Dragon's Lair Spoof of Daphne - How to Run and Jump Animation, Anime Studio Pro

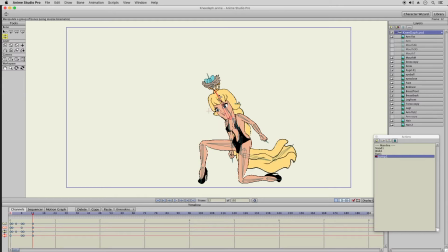So she's preparing to jump. Her arms are going to recoil backwards in preparation for the jump. These legs are going to tense up from the
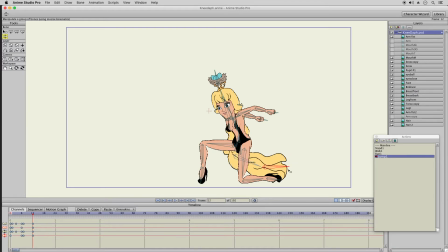muscles really getting prepared to bounce forward into the sky. Let's see this piece here. So here's the, okay, so that's still moving backwards.
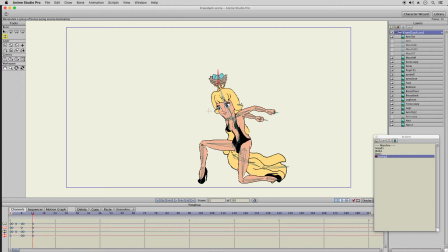Alright, now there's going to be a sudden burst of energy that brings her right to this position. So here it is, all of a sudden. This has to happen quickly,
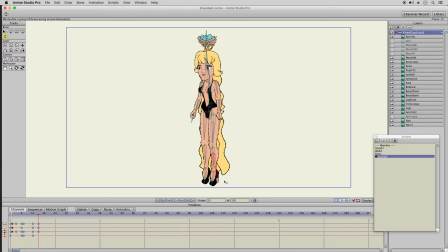and the reason is she's releasing all this energy that has to move up into the air quickly. So this arm will be moving up,
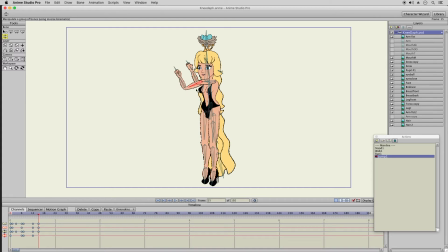and when I was drawing it, when I was assembling it, I intentionally made these legs out of proportion with her arms, so her arms look tiny in comparison here.
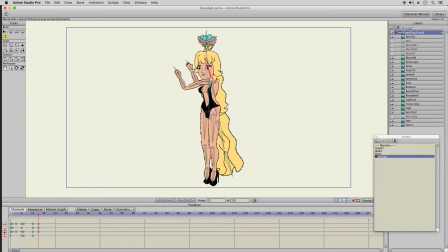Alright, so this hair is still moving upward. Her face should be, let's see, so
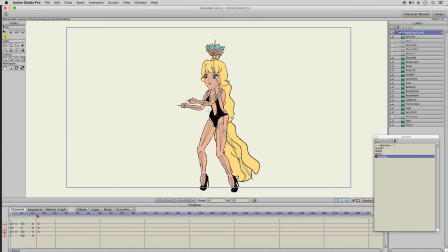this should probably be going forward a little bit. And next thing I'll do is frame 18, where I'll actually have her in the air.
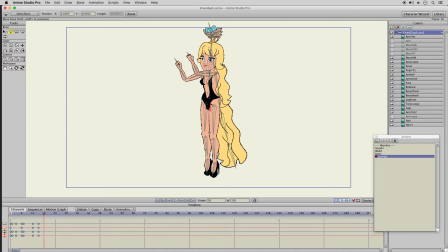So here's the effect of her jump, reaching into the air.
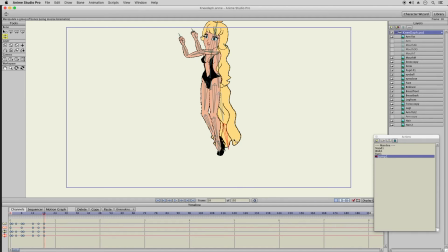Her back arches a little bit. The hair would be going straight down at this point. All the pressures forcing it straight down. The arms would be higher up. Her head would be forward.
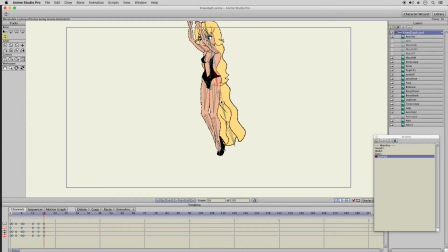So I have to adjust the hair straight down. Pressure still here. It hasn't eased up yet.
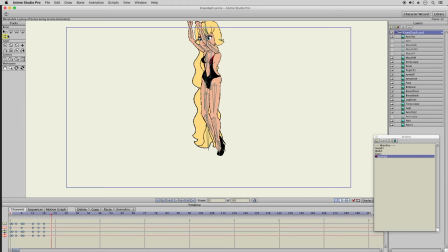Here is where it's going to ease up as she's falling back to the ground. So I'll do that right now. And what that does is affects the hair.
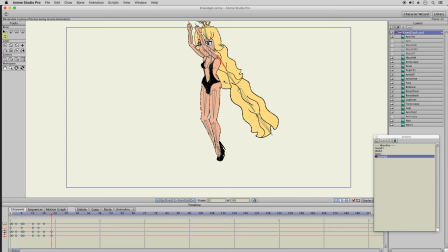So the hair is going to start to fade in its grip from the upward force.
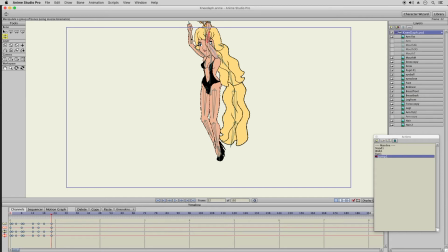Her arms will be going into their full height. I have to zoom out for this piece here as the pressure's off. So now it's back to neutral. I'll zoom in again.
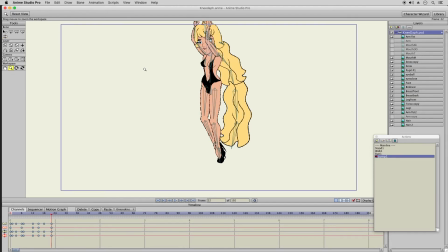I won't need that again. And now she's going to fall towards the earth. So I have to make sure, let's see, she's right there.